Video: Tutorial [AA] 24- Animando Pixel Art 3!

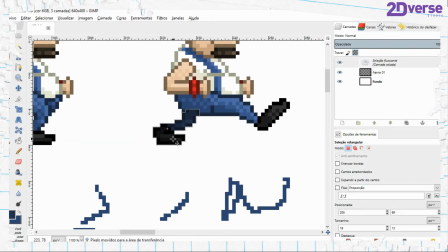(12:42)
Vou arrastar pra cá, reto. Vamos ver se tá ok ali.
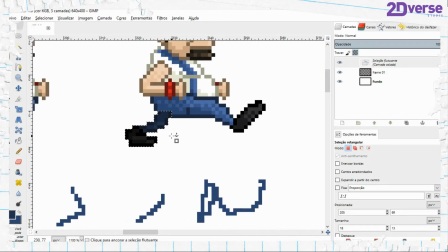(12:48)
Beleza, tá entre os dois. Preciso só apagar isso aqui. Depois a gente conserta. Ok.
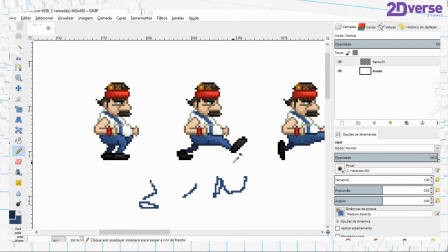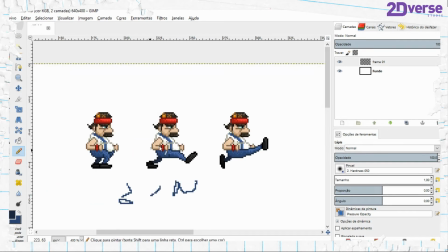(13:05)
E a gente tem aqui o frame do meio do nosso personagem, das pernas.
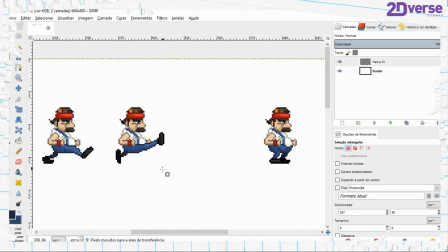(13:13)
E agora, vamos imaginar o seguinte. Essa perna tem que voltar e ficar aqui.
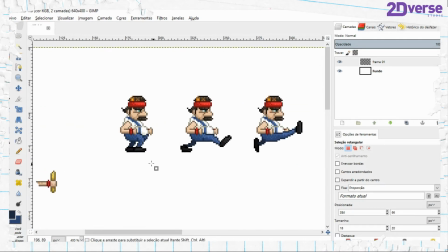(13:19)
Mas concorda que essa posição é a mesma dessa aqui, só que com a diferença que está um pouquinho para trás?
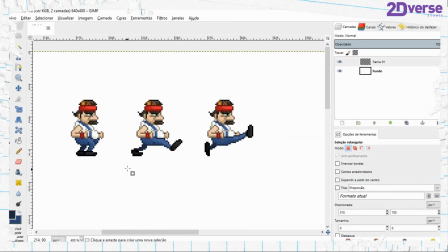(13:26)
Então, o frame que vai aqui no meio é nada menos do que exatamente esse frame aqui.
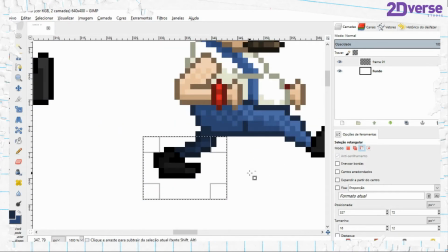(13:37)
Eu só vou fazer o seguinte, eu só vou pegar essa perninha e colocar um pixel dela pra frente.
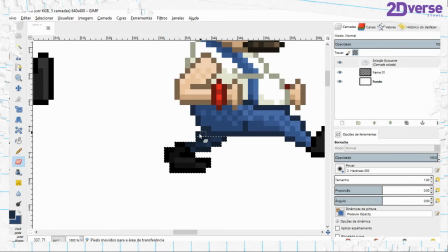(13:44)
Pra dizer que ele tá meio que fazendo com que ela
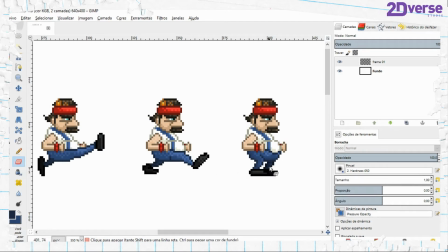(13:50)
dê um chutinho pra parar aqui na frente depois. É a única diferença que a gente vai fazer nesse frame aqui.
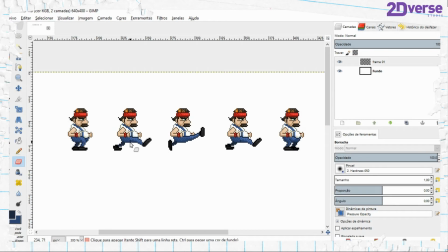(13:59)
Ok. E agora, nós já temos aqui o frame do meio, esse e esse aqui.
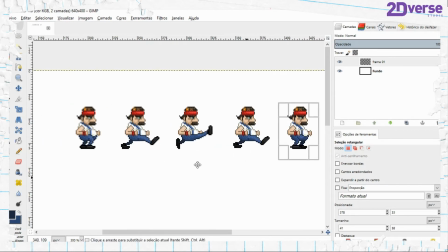(14:07)
E agora nós temos aqui, esse frame é o mesmo desse, só que com as pernas alternadas, ó.
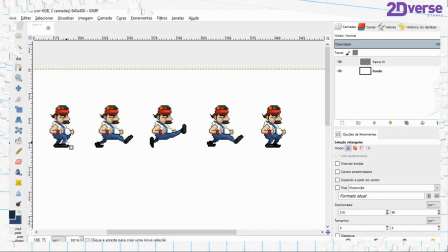(14:12)
Aqui a perna direita tá na frente e a esquerda atrás. E aqui a direita tá atrás e a esquerda na frente.
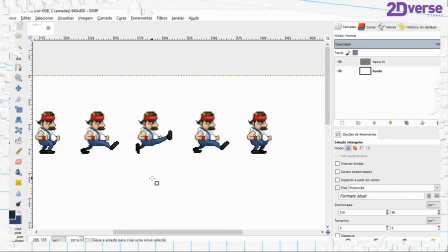(14:18)
Então o que nós vamos fazer? Nós vamos copiar isso aqui.
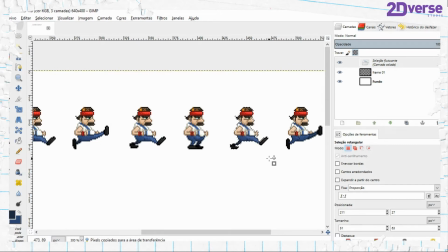(14:24)
Jogar aqui. E fazer ao contrário.
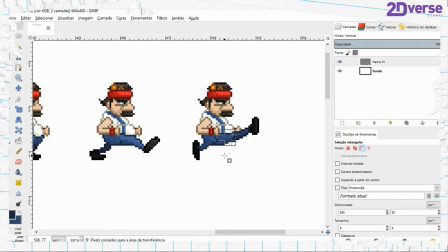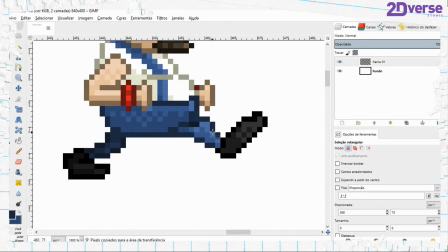(14:36)
Eu tenho aqui agora essa perna do meio
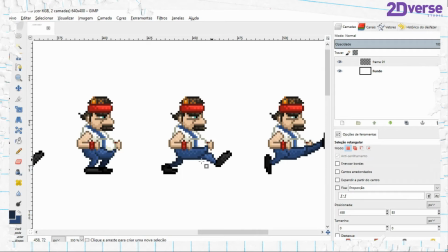(14:44)
que a gente acabou de construir, essa intermediária, vai ficar atrás.
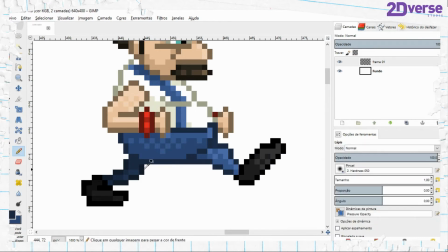(14:48)
E nós temos que fazer agora uma ponte para essa perninha ficar como se estivesse na frente. Então a gente vai colorir ela aqui com um azul um pouco mais claro para dizer que ela está na frente. Lembrando que essa técnica de coloração mais escura
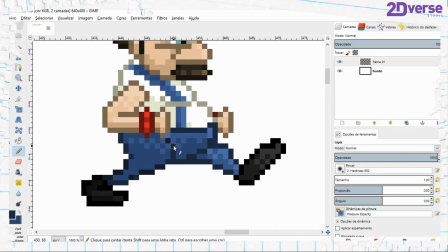(15:06)
é bastante utilizada para destacar elementos que estão, digamos, na parte de trás de um personagem 2D.
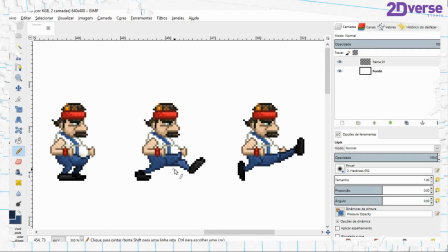(15:14)
Então, se a perna é mais escura, significa que ela está mais atrás. Então, a gente tem que intercalar essas cores mais claras e mais escuras, nesse caso aqui,
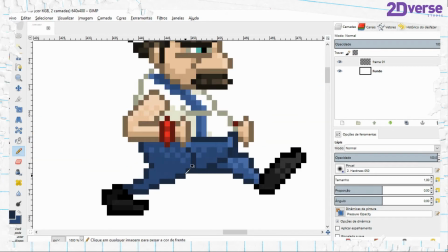(15:23)
para parecer justamente que a perna trocou de lugar.
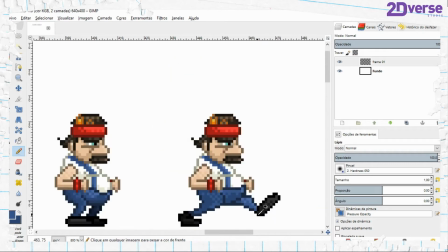(15:30)
Então, eu meio que fiz um dithering aqui. E agora eu preciso escurecer essa perna.
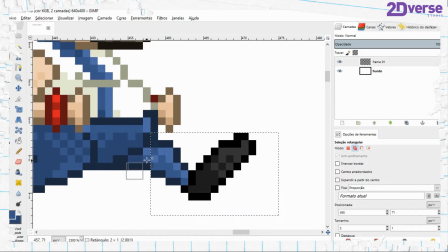(15:37)
Então, eu vou pegar com a ferramenta aqui de seleção mais quadrada, pegar os pixels que compõem essa perna e eu vou aqui, ó, brilho e contraste, e eu vou apenas diminuir o brilho dela.
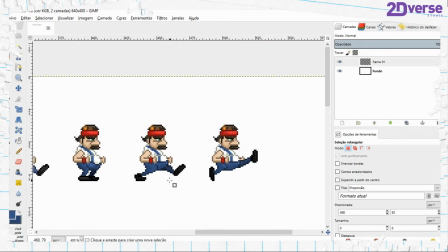(15:53)
Ok, ela já está mais escura e é o frame que está intercalando esses dois keyframes que eu tinha anteriormente.
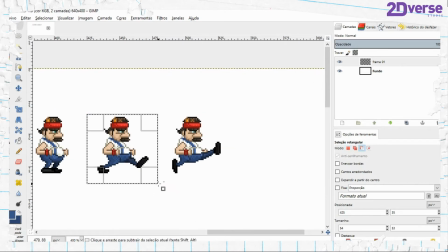(16:01)
E como na outra parte, eu vou copiar e colar isso aqui
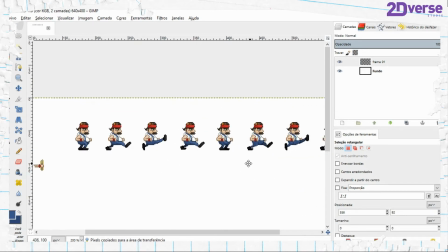(16:06)
e nós temos a nossa animação cíclica de um personagem correndo.
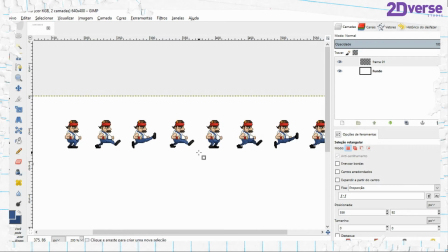(16:11)
Só que não ainda, porque a gente só mexeu na perna, não é verdade? E as outras coisas não mexem? Se a gente fizer só isso, ele vai parecer um robô andando e vai ficar horrível.
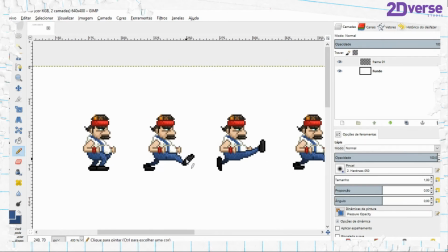(16:22)
Então vamos fazer algumas análises aqui de mais coisas que a gente precisa mexer para esse personagem ganhar um movimento mais natural.
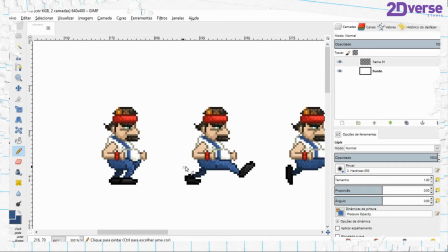(16:31)
Então olha só, o que ele precisa mexer? Principalmente aqui além das pernas, são os braços e a cabeça.
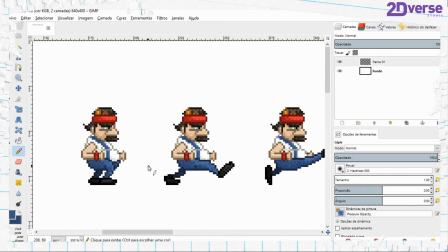(16:38)
Então vamos pelos braços então, que é um pouco mais... que não é mais fácil, mas vamos na ordem, vamos pelos braços primeiro.
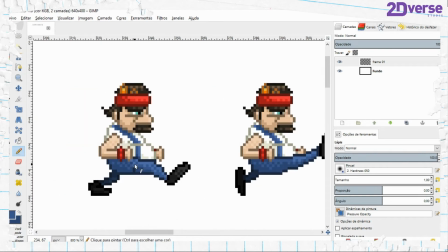(16:47)
Então, a hora que ele levanta a perna, a gente pode fazer o seguinte.
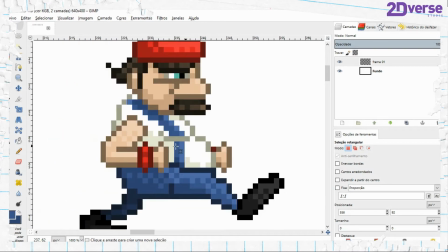(16:51)
A gente pode pegar o bracinho dele.
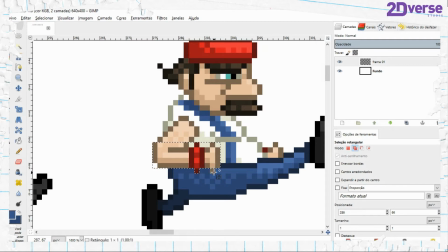(16:59)
Vamos selecionar aqui o bracinho. Aqui com a ferramenta de varinha mágica. E o que, que nós vamos fazer?
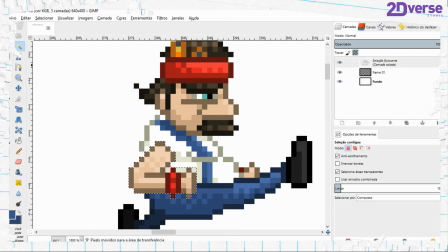(17:13)
Nós vamos recortar e colocar ele um pixel para baixo. Porque como o corpo dele fez um impulso para cima,
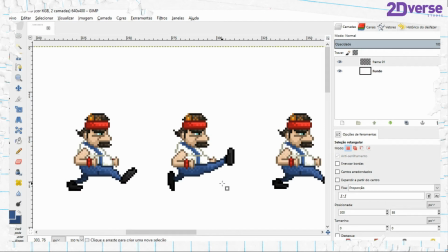(17:21)
as coisas que são meio que soltas nele vai para baixo devido ao impulso que as outras coisas deram para cima. Eu não sei se deu para entender muito bem. Vou explicar ilustrando.
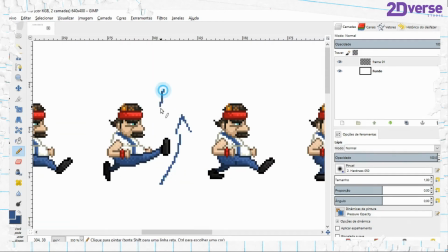(17:32)
Como a perna foi para cima, o braço naturalmente tem que responder uma força para baixo. Então o braço ele tem que fazer um pequeno movimento para baixo. É isso aqui que a gente fez aqui agora.
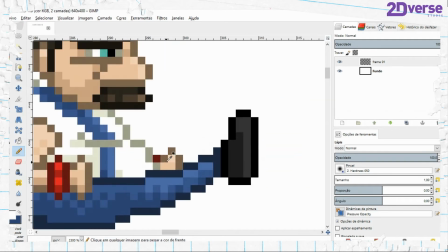(17:44)
A gente só deslocou o bracinho dele um pixel para baixo. E a mesma coisa aqui. Só que aqui a gente tem que deletar isso. E ok.
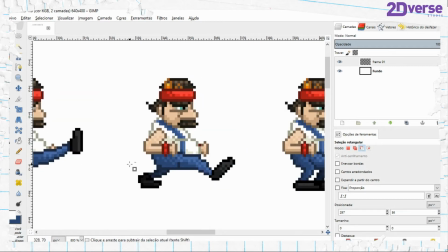(18:01)
Só que aqui é o seguinte. Da mesma forma que aqui ele está erguendo.
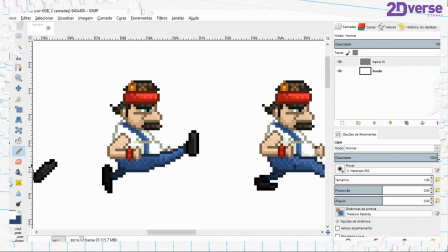(18:08)
Deixa eu pegar uma cor aqui para aparecer.
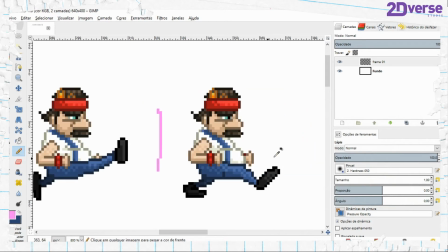(18:10)
Da mesma forma que ele está erguendo a perna aqui agora, aqui ele já está caindo, ele já está fazendo um movimento contrário.
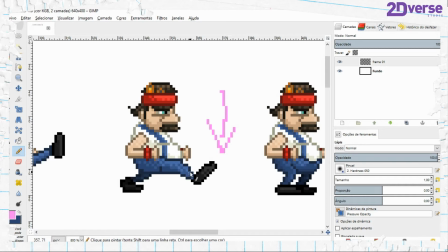(18:17)
Então se ele está caindo, o bracinho tem que fazer um movimento contrário, ele tem que dar uma subidinha. Então vamos pegar o bracinho dele de novo aqui.
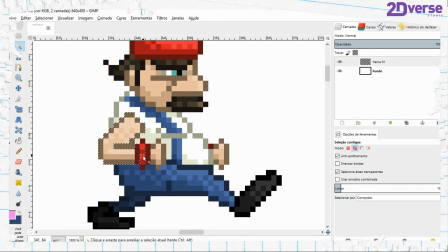(18:27)
E nesse frame a gente vai deslocar ao contrário, vai deslocar um pixel para cima, ao invés de um pixel para baixo que a gente fez ali no outro frame. Pixel para cima. Vamos ajeitar aqui o que ficou tudo zoado.
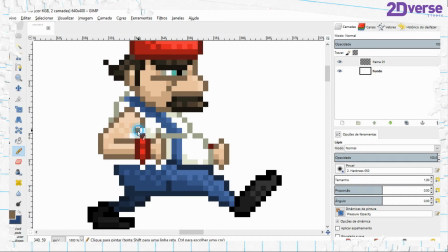Ok.
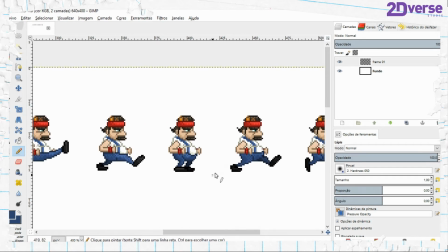(18:56)
E a hora que ele cai,
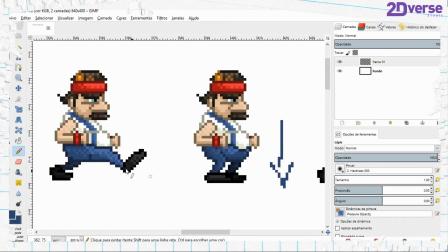(18:59)
concordam comigo que a hora que ele cai, depois que ele veio para baixo, ele dá um impacto no chão.
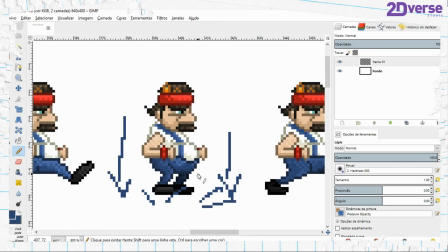(19:06)
Então, impacto. E os bracinhos têm que acompanhar esse impacto.
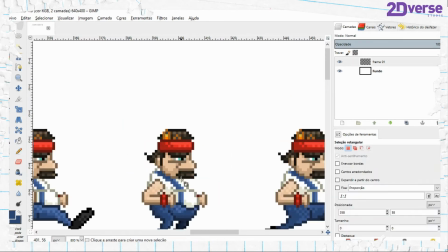(19:13)
Então, nesse frame nós vamos pegar e fazer o bracinho deslocar mais um frame para baixo.
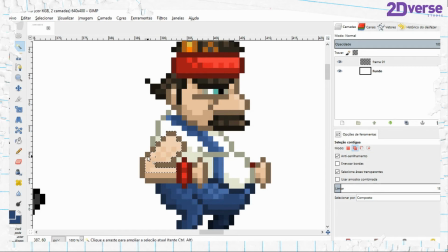(19:25)
Ao contrário do anterior que nós deslocamos para cima. Tá ficando um pouco confuso? Depois eu faço um resuminho um pouco menos confuso de como tem que ser esses movimentos. Caso vocês tenham alguma dúvida ainda, é só dar um pulinho lá na videoaula número 2,
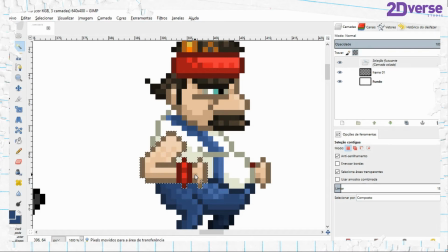(19:43)
que eu explico um pouco mais detalhado esse movimento, tá? Só que lá é com arte vetorizada, mas o princípio é o mesmo, só muda o tipo de arte. Então, é só dar um pulinho lá também. Mas não se preocupe que eu vou explicar com mais detalhes esse tipo de movimento daqui a pouquinho.
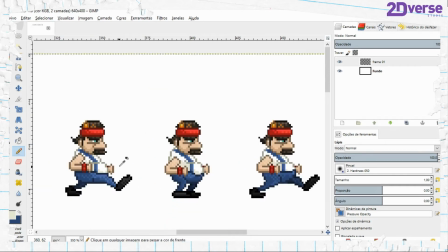(20:00)
Então, deixa eu só preencher com essa cor aqui. Ah, a gente não pode esquecer que a gente tem que erguer esse bracinho aqui também.
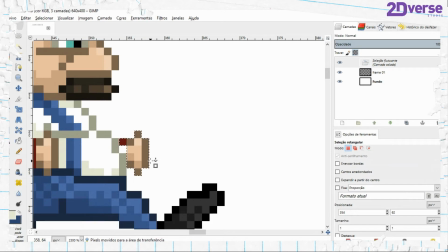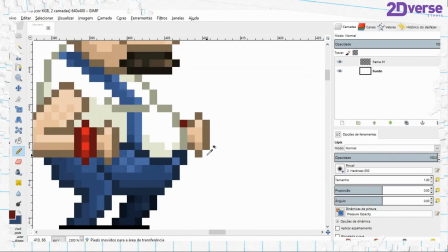(20:14)
E esse aqui a gente tem que abaixar. Ok.
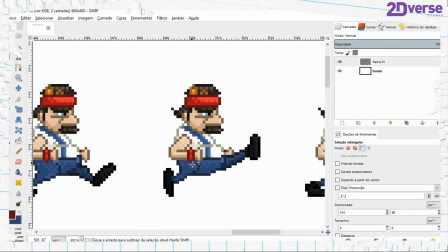(20:26)
E é a mesma coisa para cá. Aqui ele está dando um mega impulso para cima.
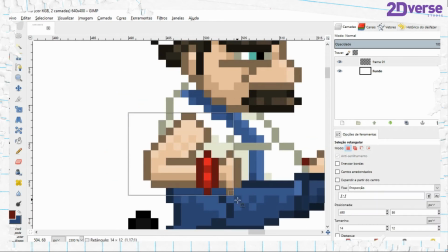(20:34)
Então o bracinho tem que abaixar. Vamos aqui pegar o bracinho. Pegar todos os pixels que compõem esse braço.
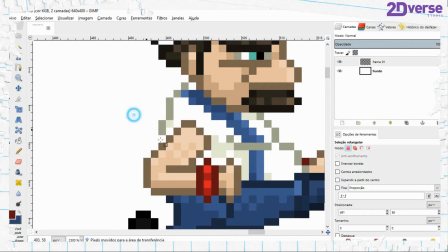(20:51)
Recortar, colar e abaixar um pixel. Agora vamos preencher aqui o que faltou.